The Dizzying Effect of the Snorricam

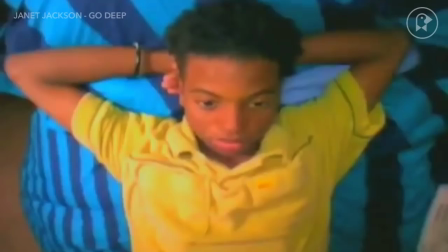6s
You've probably seen this strange-looking shot before, whether in a film, TV show, or music video.
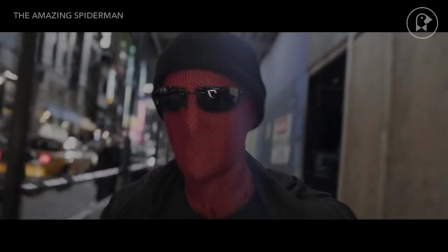14s
And you might wonder what it's called and how its effect is achieved. This is called a Snoricam shot.
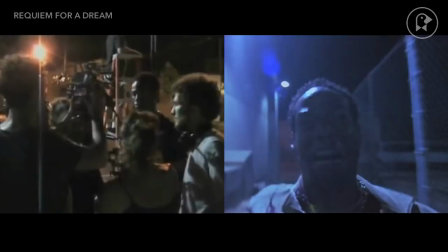20s
The shot is achieved by rigging a device holding a camera to the body of the actor and having the camera directly facing the actor.
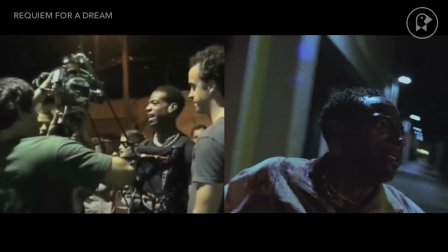27s
It's named after two Icelandic photographers and directors known as the Snoribros, who built the device in the mid-90s.
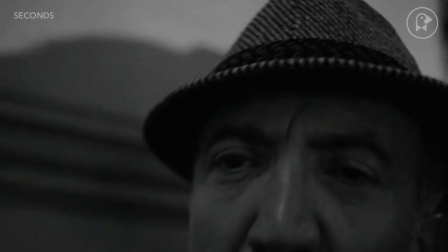34s
However, previous methods were used to achieve the same effect for many decades throughout film history.
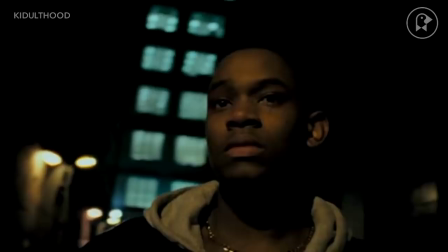39s
So, what is the purpose of this shot?
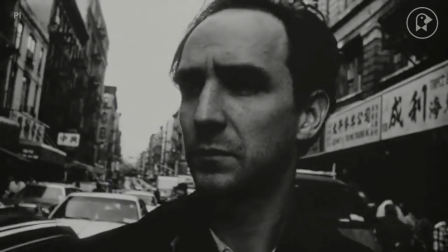42s
Though this technique relies on the natural movement of the actor, it feels unnatural, because when the actor moves, the camera remains stabilized while the background shifts.
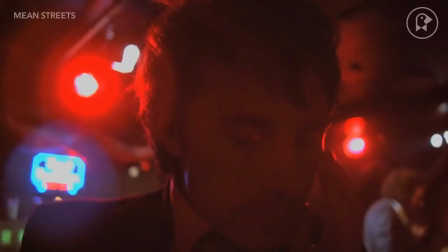51s
This generates a feeling of discomfort and vertigo for the audience.
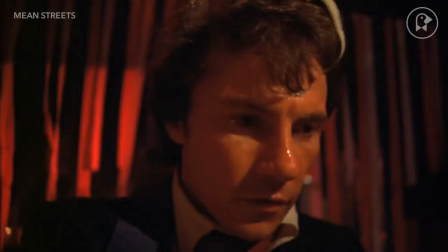55s
This unsteady feeling created by the Snorocam shot is either used to convey a character's physical dizziness, whether from drunkenness,
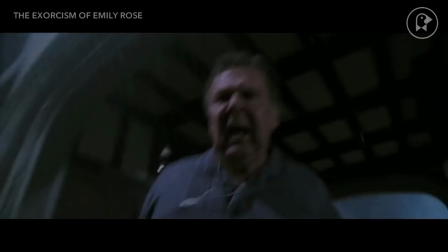63s
from lethal injury, or emotional dizziness emanating from shock, panic, or paranoia.
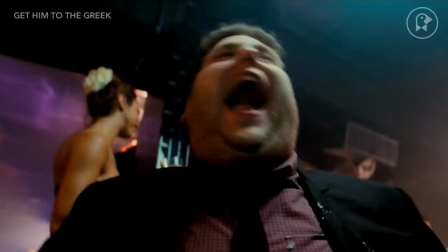72s
The Snoricam shot is therefore a kind of point-of-view shot in that it portrays a character's subjective experience,
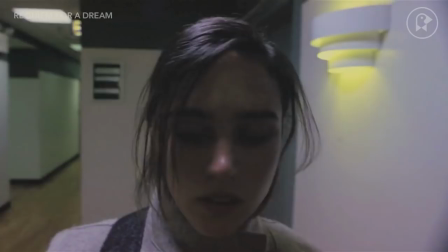78s
but with the twist of being able to see the character's reaction and facial expression, it is a form of intensified subjectivity with an objective element to it.
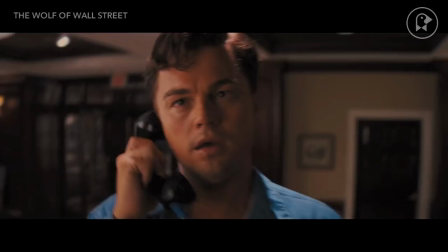86s
The Snoricam shot is a striking storytelling tool which,
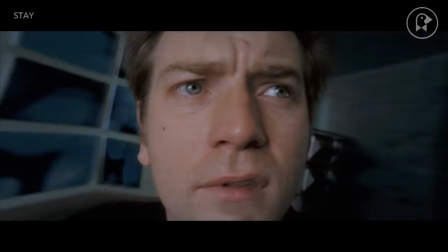90s
rather than placing the audience in characters' shoes, actually places us all up in their grill.